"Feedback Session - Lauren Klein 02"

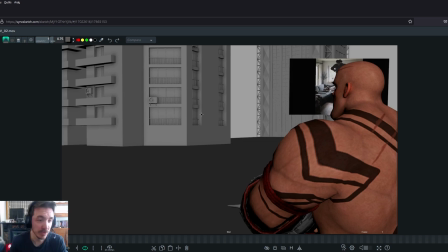[0:03]
Hi, Lauren, and welcome to your second feedback session. Um, so, before I start, sorry, I still have this mic for this week. I forgot, but I am away from home, so I'm using this mic.
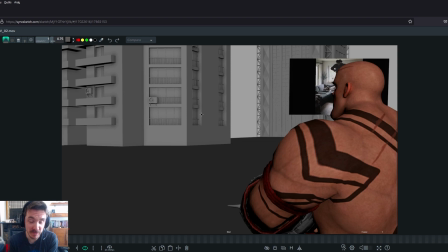[0:19]
But eventually, I'll have a better microphone at home, so I'm sorry. So that's the first thing, and then the second thing is here I have a screen. Not complaining, but that is way bigger than the one I have at home. So we're missing a little bit on the side, but I should be okay for Sync Sketch. We should be fine.
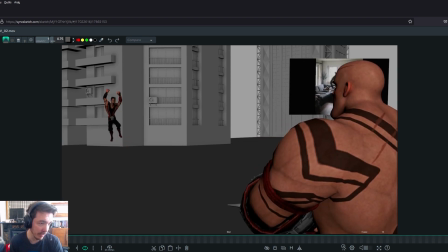[0:38]
But yeah, I'll keep an eye out on the recording to make sure that I'm not doing anything out of out of what's being recorded actually. Um, all right. So yeah, thank you for copying both. Uh, it's not guaranteed that I'll use both, but
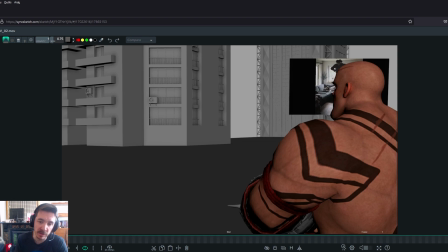[0:56]
it's better if I want to explain two things and just not have to draw it over myself, basically. One other thing you can do next time is to remove the ref. I don't need it in here because you put it next, um, and it's mostly useful for you.
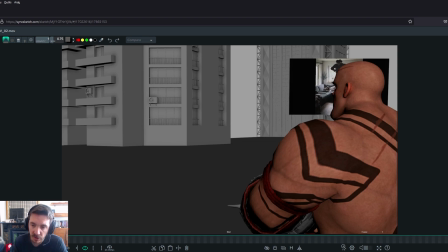[1:15]
It's good that you're doing ref. It's very important, but it's mostly useful for you.
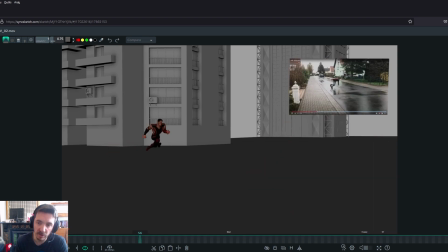[1:21]
For me, I don't need to check your ref. I trust you to do it.
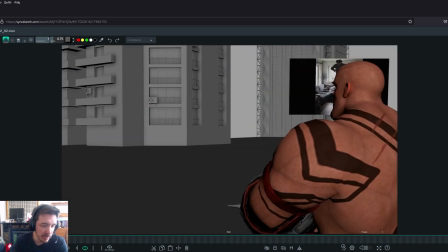[1:26]
So let's play it.
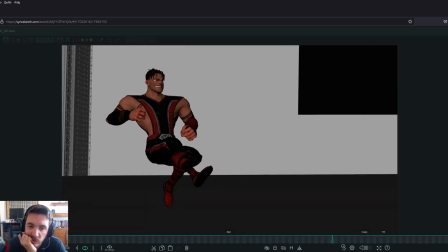[1:31]
Cool,
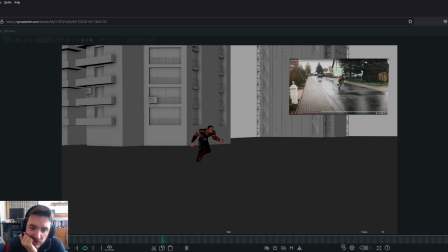[1:35]
cool. So I read your notes.
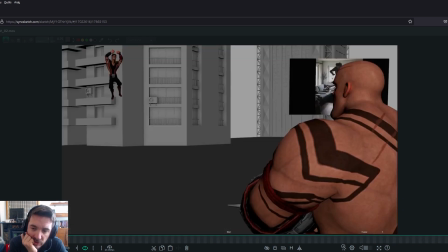[1:38]
So you worked on the camera and the focal change, and you added that little guy at the beginning.
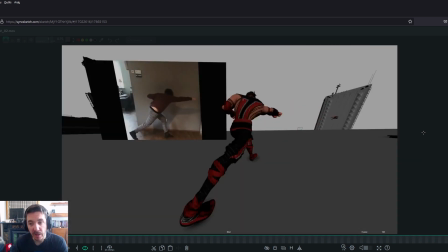[1:45]
Little guy, big guy at the beginning, and um,
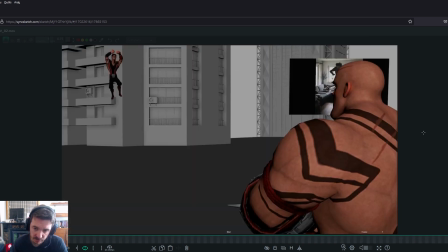[1:51]
and the run is less. The S curve for the run is less intense, less big.
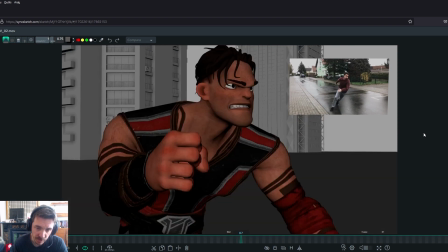[2:01]
Cool, and you added that facial expression. Um, right.
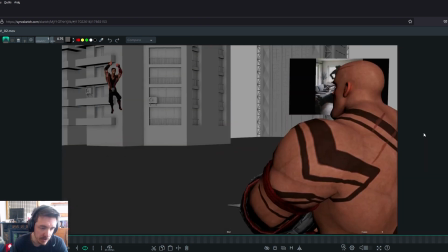[2:07]
So let's get into it. So the first thing I would say, I'll start with the things that are to me the main things we need to make sure work, and then I can go into details.
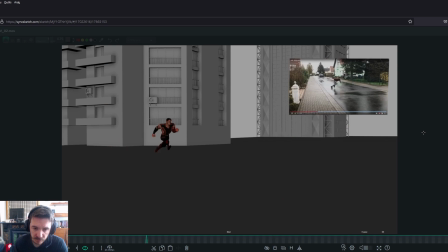[2:19]
But like the main things, right? So the main things for me right now is this movement here needs to be.
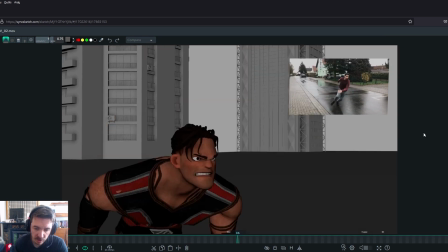[2:28]
We need to find a solution for this part to this part
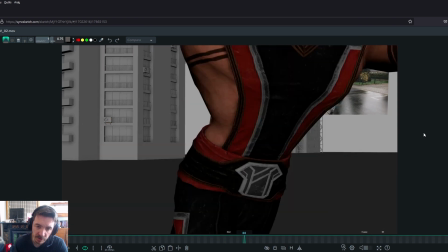[2:37]
because right now it's just so the guy leaves screen, camera's kind of like following nothing.
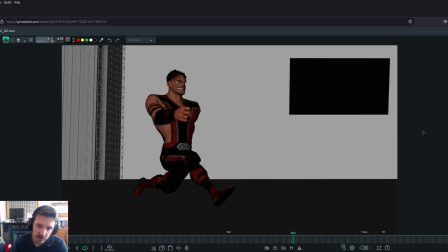[2:44]
Then he catches up, but the guy is not in the same screen space. He's not. Before he was on the right, now he's on the left, and he's in midair.
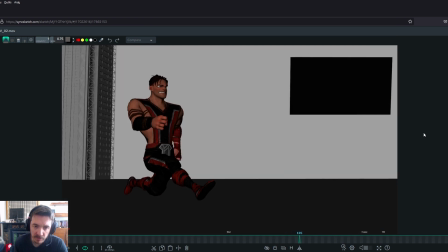[2:54]
We don't really know why. And also, when the camera arrives, it makes it look like he's going backwards, and then he goes forward again.
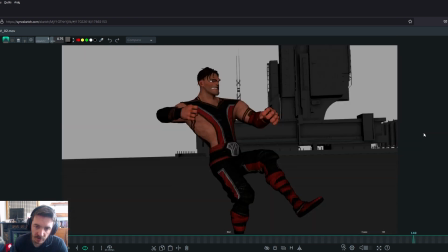[3:00]
So I think we need to find a solution for this. And also, this movement.
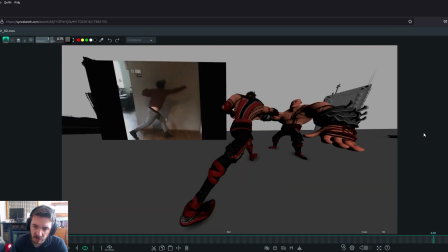[3:08]
I know I said that I like this angle, but actually, I think it's too extreme for some reason. I think because especially there, you get. Whoops. Let's change the color. You get deformations that are like super extreme of the focal.
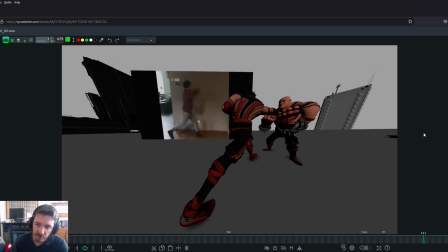[3:23]
Um,
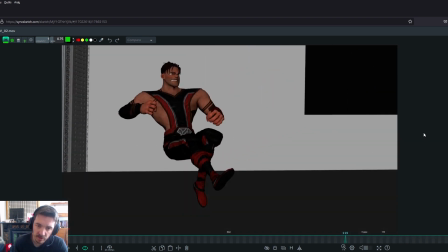[3:28]
could you let me think? I think it would be worth.
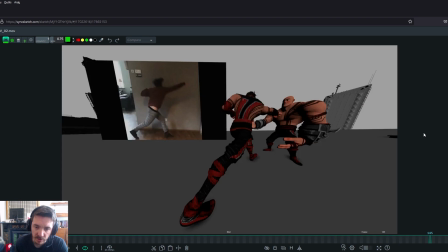[3:35]
I know I know you're going for a special style and then you want to have that big deformation, but there's several things. First of all, it's easier to do those deformations in 2D than in 3D without looking at too extreme.
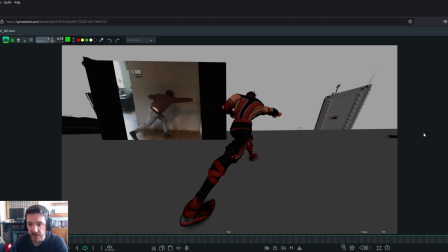[3:50]
Like this is too extreme on this guy. Um, so there's things you can get away in 2D that you can't really get away with 3D,
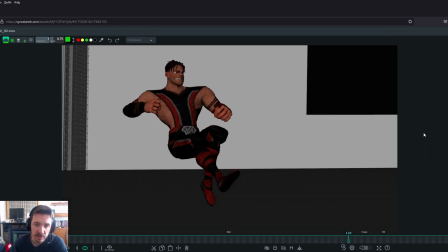[3:59]
and I think that changing the focal in mid shot is is tricky.
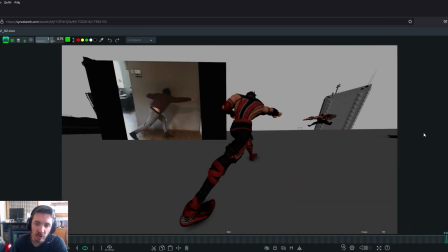[4:05]
That's what I'm saying. I'm not sure we're gonna make it look good.
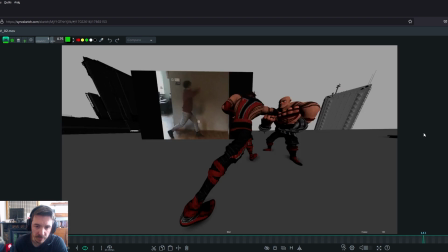[4:10]
Is what I'm saying.
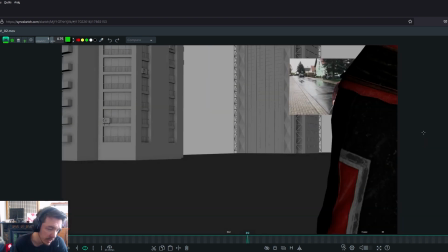[4:11]
The only thing you could do, one thing you could do, is either have a cut so that the next camera has a different focal,
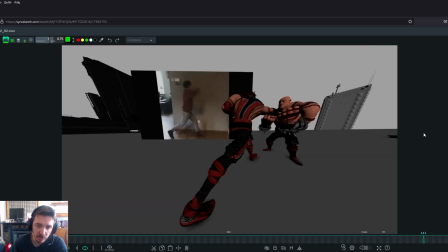[4:19]
or have the same focal, and maybe that's what I would go for. Have the same focal for the whole shot.
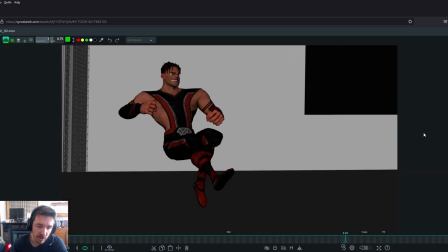[4:25]
Uh, So let's do first of all that part.
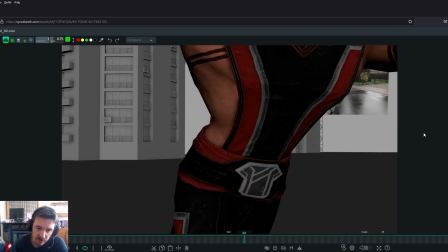[4:30]
That part here, I think it's either it goes off screen and then you have a cut,
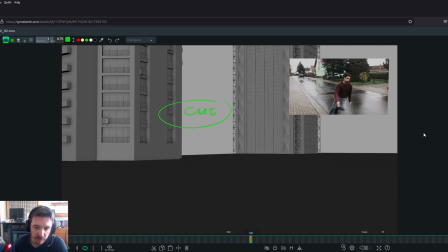[4:35]
meaning we go back to a different angle, and maybe
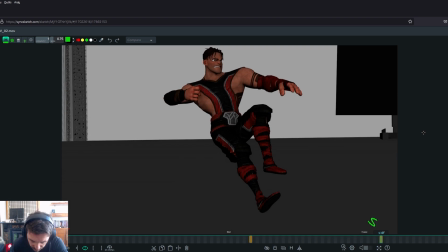[4:45]
I don't know. I'm just let me see. I'm just trying something here.
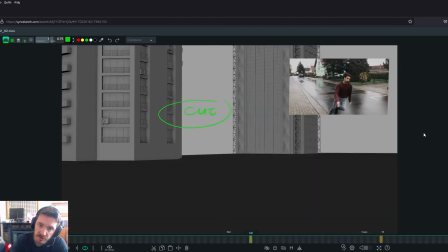[4:57]
So basically, it would go from this to this, But even then, I don't think it's a cut that really works.
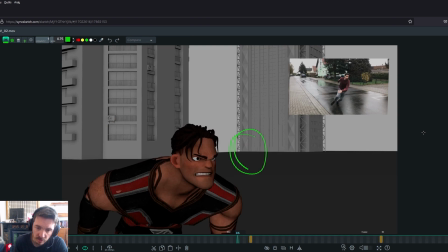[5:05]
So what I would do is keep this guy more like further in so that he stays on camera.
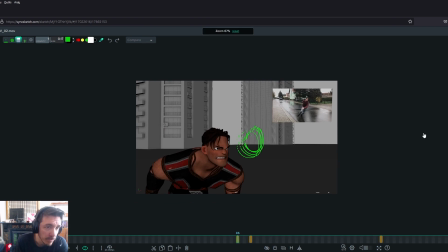[5:16]
Whoop, whoop, whoop.
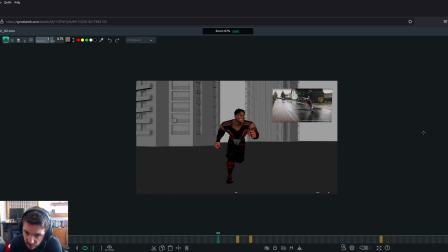[5:24]
Let me see, so here, maybe this would be the biggest it would be. So you don't cut his legs basically. So he doesn't go closer to camera than this for now.
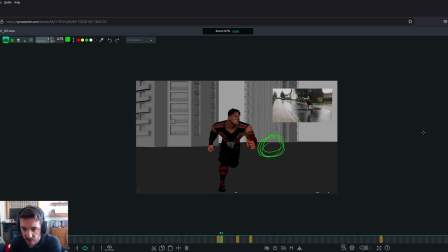[5:47]
He comes and crouches here to prepare for his jump. You will find a nicer pose than this. And
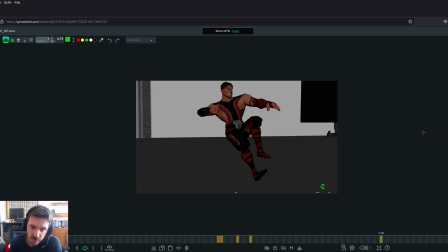[6:07]
then we can go easier to this because he'll be crouched before. You see his legs and you would see the whole movement.
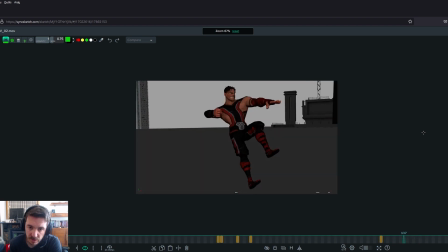[6:18]
And then maybe
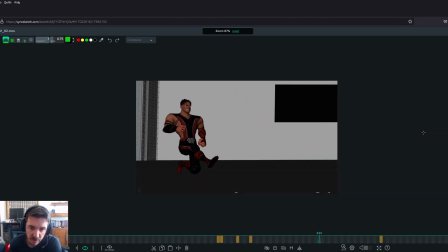[6:25]
trying to think what we could do to have the same energy you have, because I know that's what you want to do in this shot.
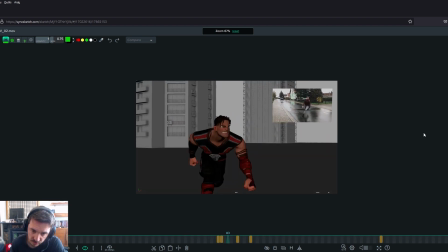[6:30]
It's like cool energy.
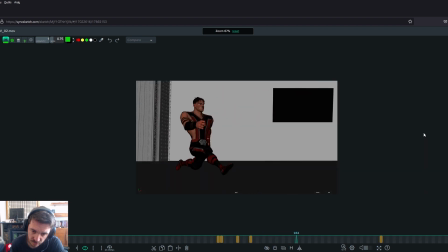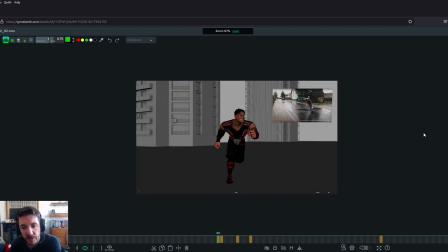[6:45]
You know what? I have another idea. I have an idea, other idea that will go better with your what you want. You could keep what you have here. Is jumping here instead of going off screen in this frame.
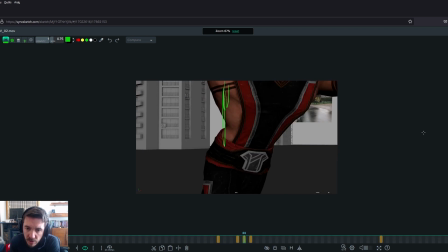[7:01]
It goes off screen up here. So that's his leg or whatever. He goes off screen, and then next frame he's like just the legs, whatever. But he goes off screen like this, up, not to the side.
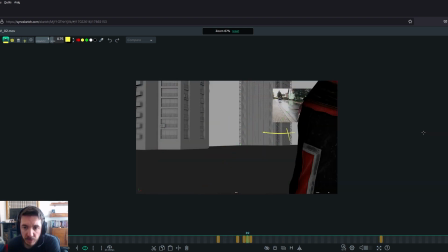[7:17]
So this he goes up, and this frame, yeah, this is all. This is this frame now, right? It's all gone.
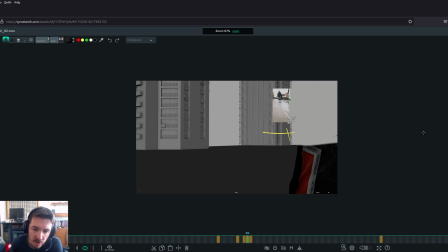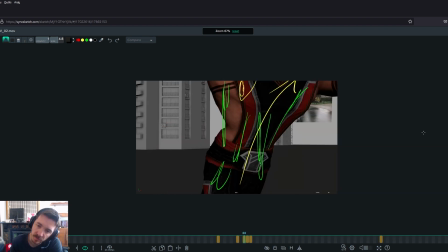[7:39]
Like this. So he goes off frame, and then you cut.
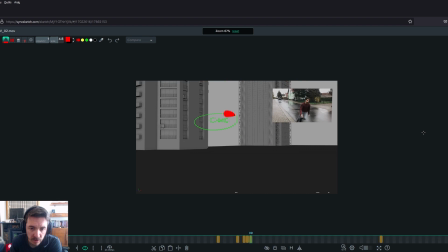[7:45]
So after this, cut for sure. So meaning, woo, different angle, complete different angle. Why is it so big? Oh yeah, because this.
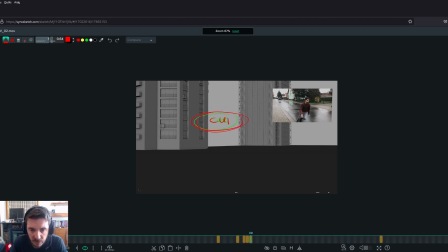[8:01]
So this you cut after this, and then in the new angle.
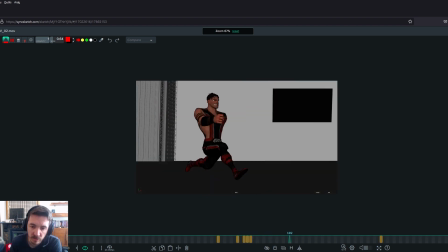[8:07]
So he's off screen in a new angle. I'm just gonna draw it here.